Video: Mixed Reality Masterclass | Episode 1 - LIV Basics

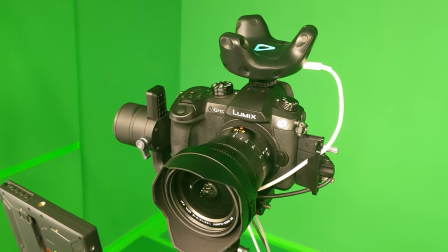4:36 For this tutorial, I will be demonstrating with a Panasonic GH5 with Leica 8-18mm f2.8 lens. I won't go into too much detail on that in this video, as the next Masterclass episode will feature a complete breakdown of my camera rig build, so subscribe to this channel if you don't want to miss that. To mount the camera, you'll need something stable enough to never move unless you really want it to.
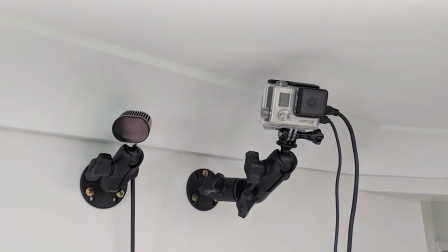5:00 I used to wall mount my GoPro using an arm from RAM mount, which was very solid.
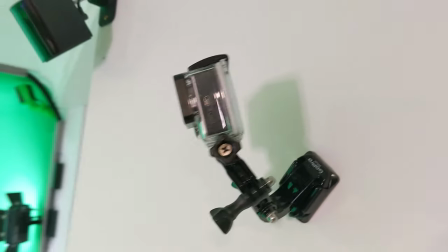5:05 You can also use the GoPro adhesive mounts, which work pretty well, or a tripod. Whatever you use, keep in mind that any time the camera moves, it will require recalibration in LIV. When mounting your camera, you need to think ahead about how you want to frame your shot.
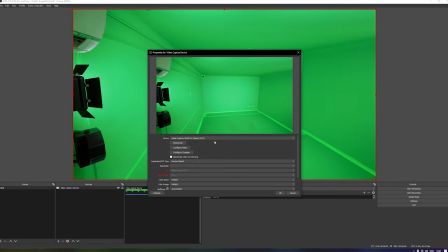5:23 To assist with this, we're going to have a look at the camera output in OBS.
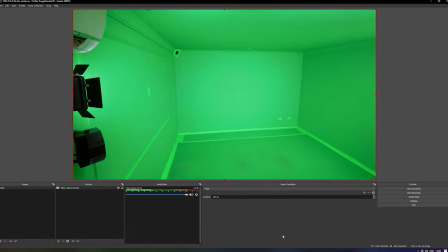5:28 We'll be using OBS in every episode of the Masterclass series for streaming and recording our video.
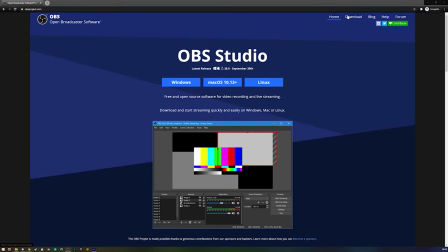5:34 And if you're not already using it, I'll leave a link in the description.
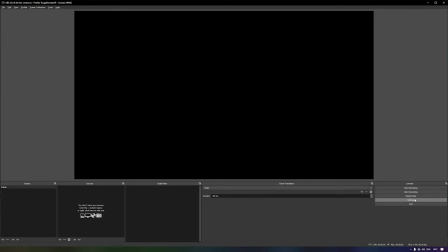5:38 Once you have created a scene in OBS, we're going to go to Settings and then Video to set our resolution and frame rate.
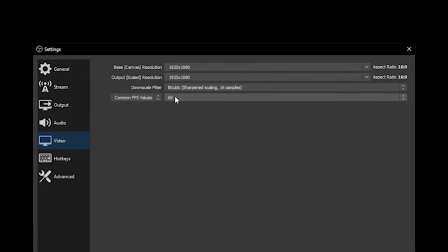5:46 This should match the output settings of your camera, typically 1920 by 1080 at 60fps.
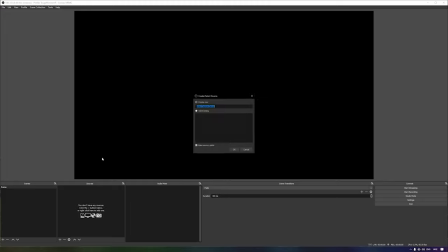5:53 Add a new video capture device source to capture your camera and hit OK. You want to make best use of the available frame to show the game and you in it, and the best approach to this will vary between games.
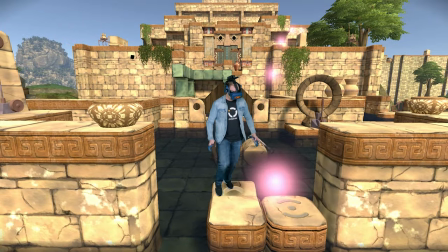6:07 In some cases, simply pointing the camera at the center of the play space will work great.
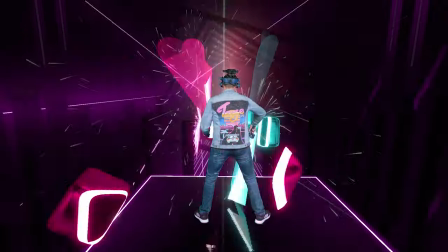6:13 But for titles such as Beat Saber or Synth Riders, this can often obscure the view and make it hard to follow the gameplay.
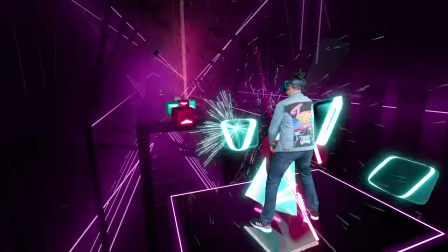6:20 To assist with framing, we can use the rule of thirds as a rough guide.
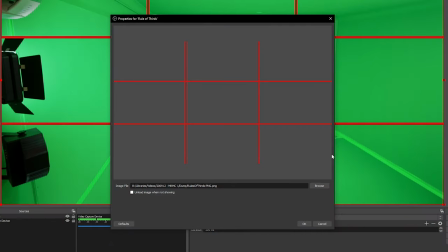6:25 In the description of this video, I've left a link to a rule of thirds image overlay you can use as an image source in OBS.
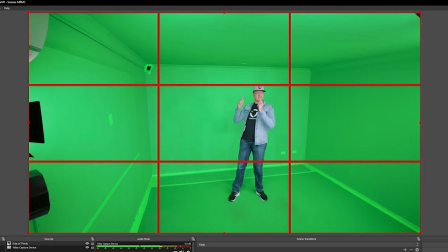6:33 For now, if you position the center of the play space on one third,
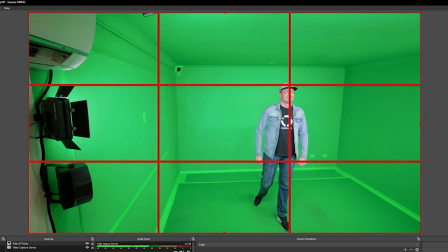6:37 then later on we can adjust the play space itself to place the incoming notes on the other third.
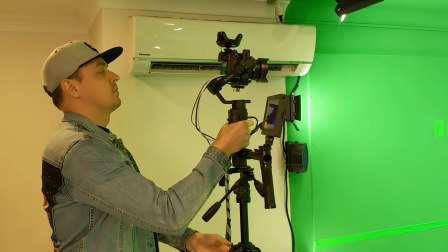6:44 In terms of height, positioning the camera at or above your eye level, aimed down slightly, will often produce the best result.
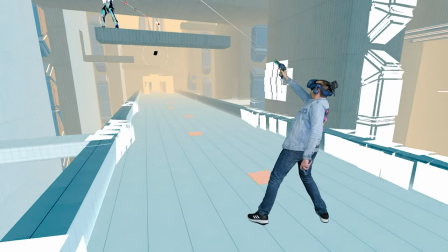6:52 For titles like Pistol Whip, you need a different angle, as the action is happening across a much wider area and much higher.
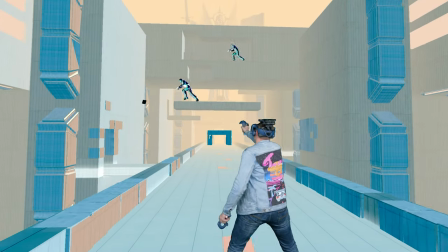7:00 In general for Pistol Whip, you want the camera to be more central to avoid walls, and to be aimed upwards to catch all of the action.
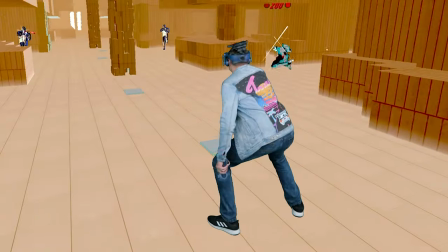7:09 It's also best with Pistol Whip to avoid showing your feet sliding across the ground, which can be immersion breaking. Once you're satisfied with your camera position and framing,
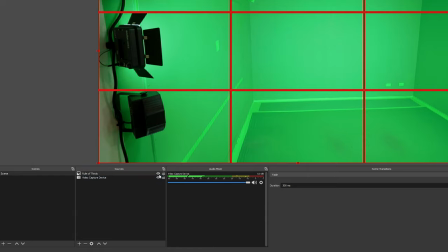7:19 be sure to disable the image overlay and video capture device source in OBS, as it will be needed elsewhere in a moment. Try to remember that all of this advice on framing is just a guide to what I consider to be best practice for showing pure gameplay, not anything creative.
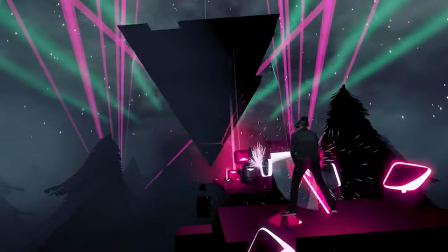7:38 If you have something more creative in mind, then I encourage you to experiment with framing and try different things. In a future Masterclass episode, we'll explore this more artistic approach in a lot more detail. Now that we've got our green screen, lighting, and camera sorted, it's time to move on to LIV, the software we'll be using for mixed reality capture.
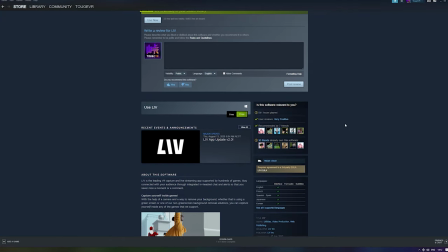7:59 LIV is available for free from the Steam store, and once downloaded and installed, the first thing you want to do is install the LIV driver.
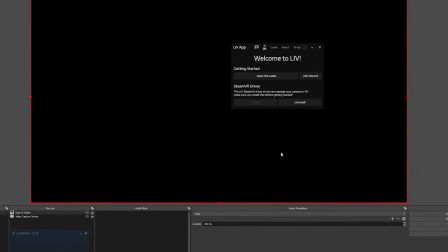8:08 Once this is done, you're ready to launch SteamVR and then the LIV compositor. The first thing we're going to do is set our output settings.
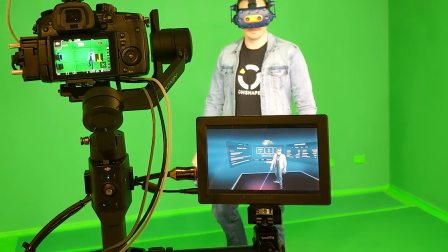8:16 This will give us the window that OBS will capture to stream or record, and also the window we'll be looking at during setup.
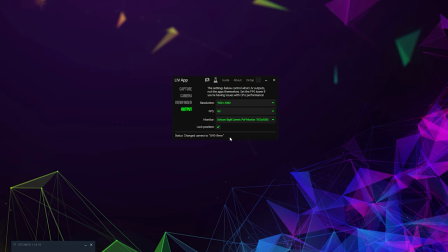8:23 If you have multiple monitors, choose the monitor you want to display it on, lock the position, then set the resolution and frame rate.
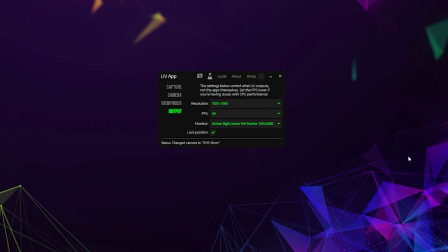8:32 In most cases, the output resolution should be 1920 by 1080 at 60 frames per second. Now from here, we're going to jump right to setting up OBS to capture this window.